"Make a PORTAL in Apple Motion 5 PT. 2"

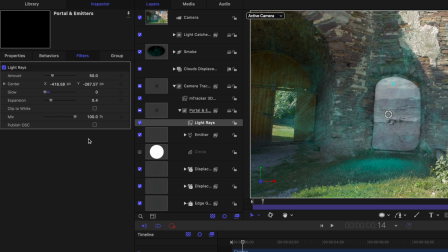And you'll notice that that actually takes out the entire doorway, which is great because we want this to appear from nothing. So now that we've got that set, we can add a keyframe and then move forward a few frames and then set that back to what it was at.
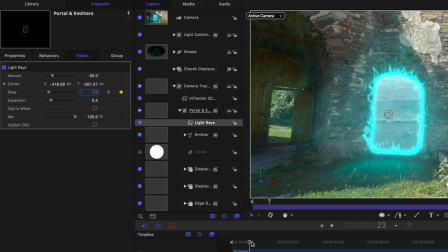I think it was around 1. So now it'll go from 0 to 1. So that door is slightly appearing, but we kind of want it to have this effect of slamming into position.
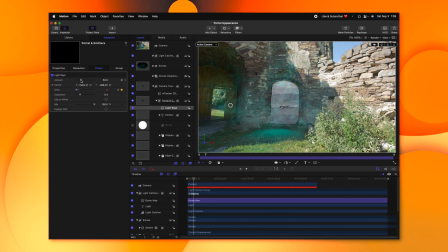We can go back to the original keyframe that is set to 0. We'll drag up our amount, add a keyframe,
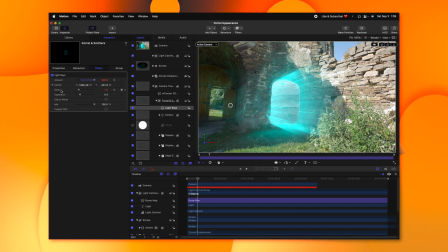and then move forward to the secondary keyframe in our glow parameter and set that back down to 0.
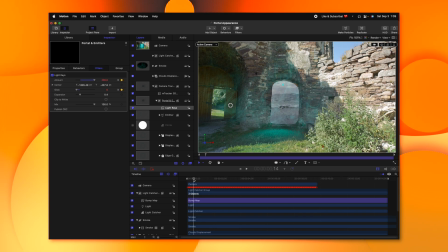So now it's going from 200 to 0, slamming in just like so.
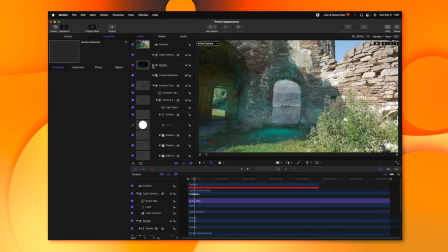Now, another problem we have is this smoke is still visible. So we'll jump into our smoke asset and we're gonna set the opacity down to 0.
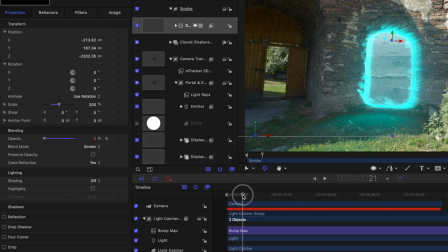We'll add a keyframe, we'll move forward to the appearance, and then we'll drag that up to a full 100.
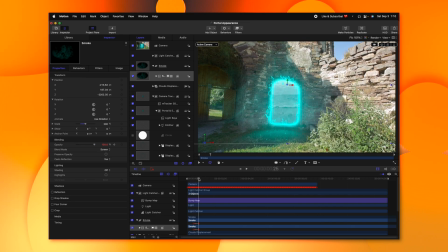So that's appearing as that door is coming into frame, as if it is lighting up some nice atmospheric smoke in front of the door. Now what we can do is go to our light catcher group, and we'll go back to that original keyframe.
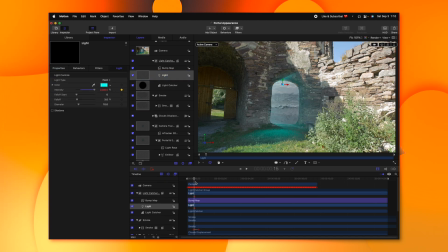We'll select our light, we'll add a keyframe, move forward to the end and add another keyframe. We'll go back to the original keyframe and set that to 0. So now this light is appearing as the door appears, which is gonna make it feel a lot more realistic.
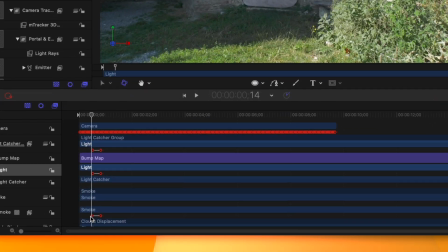And we might even wanna bring it in a few frames earlier. So I'll just click and drag on this keyframe on the timeline to the left-hand side so that it's starting to appear as that door is appearing. And I think it would be really cool if it was actually even brighter when it initially appeared.
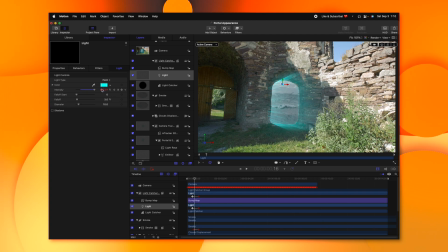So we could go in, add a keyframe to make it much brighter, just like so. So now it's starting off super bright on the ground there and then shrinking back down to its normal brightness.
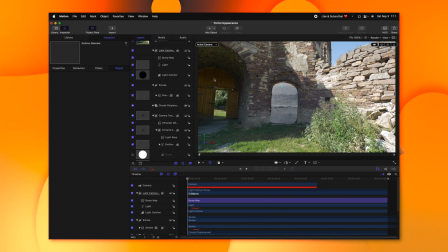Another problem we have is this cutout is actually still visible. So that's very easily fixed.
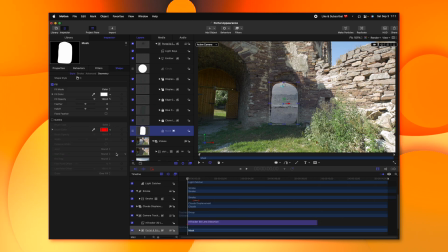We'll just go find our original mask. We'll go into the properties of that mask.
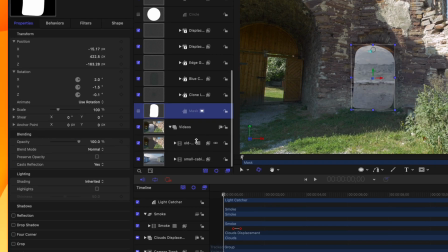And because this mask is actually based off of the alpha channel, we'll set the opacity down to 0.
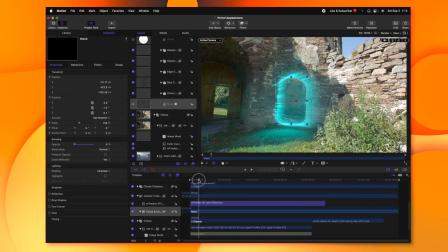Then we'll go forward to where the door starts to appear somewhere in here.
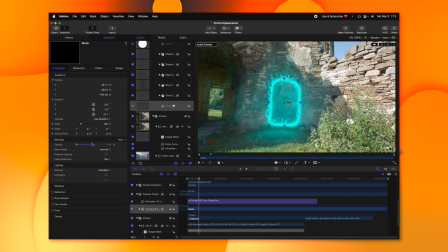We'll add a keyframe, and then as the door completes, we'll drag that opacity all the way up to a full 100. And I think that really adds to the magic of this door, because you can see what was originally behind it, and then you can see that it shifts into this beach scene. So we now have this door appearing into the frame. So there were a couple other things I did over in Final Cut Pro to really make this effect look good.
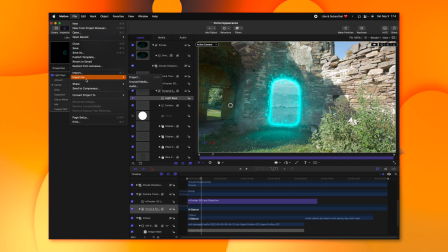So we're gonna go ahead and go to Share, Export Movie,
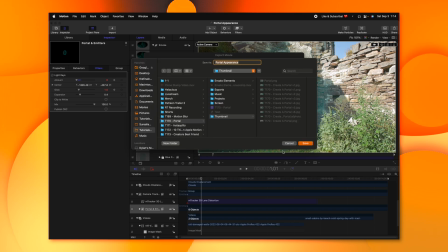and we'll just call this portal appearance, and we can drop this into wherever we want.
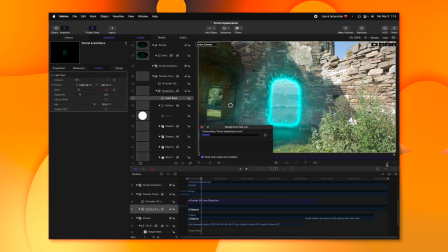So now this is going to export that video. You can actually click on this icon here to see how far along the export actually is.
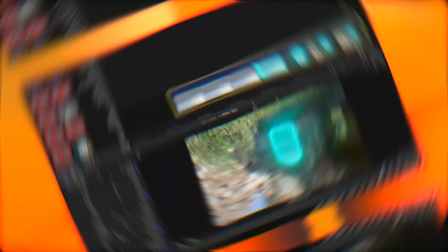So once this is done, we'll go back over into Final Cut Pro. So what I wanna do is add some real impact to this door appearing.
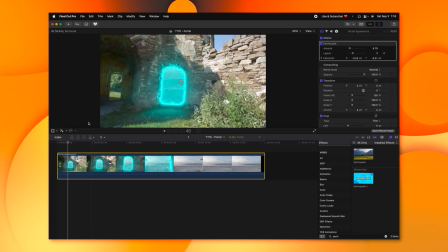We'll go ahead and look up the earthquake shake and apply that onto our clip. Now we'll go ahead and set the amount down to 0. We'll find the initial part of the animation. We'll click to add a keyframe on the amount, and then we'll just drag that way up. And then as the impact is made, we'll drag it back down to 0. And the last thing I'm gonna apply to this scene to make it look really good is a LUT.
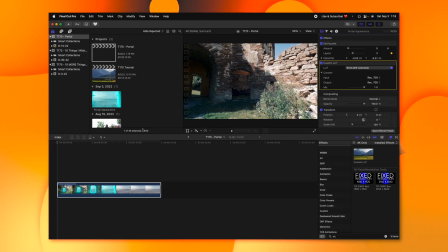So I'm gonna just apply the custom LUT effect and apply my friend Dylan John's LUTs. I chose his bolder look and it looked really, really good. I'll try and have a link to this down in the description, but we'll go ahead and press play.
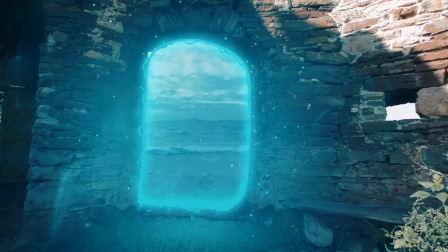And now we've got this portal appearance effect built directly in Apple Motion and Final Cut Pro.
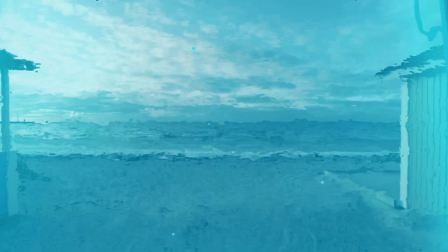So hopefully this was helpful to you. And if it was, you might really be interested in this video where I show 10 things that I really wish I had known as a beginner in Apple Motion. With that being said, thank you so much for watching, and I cannot wait to see you in the next one.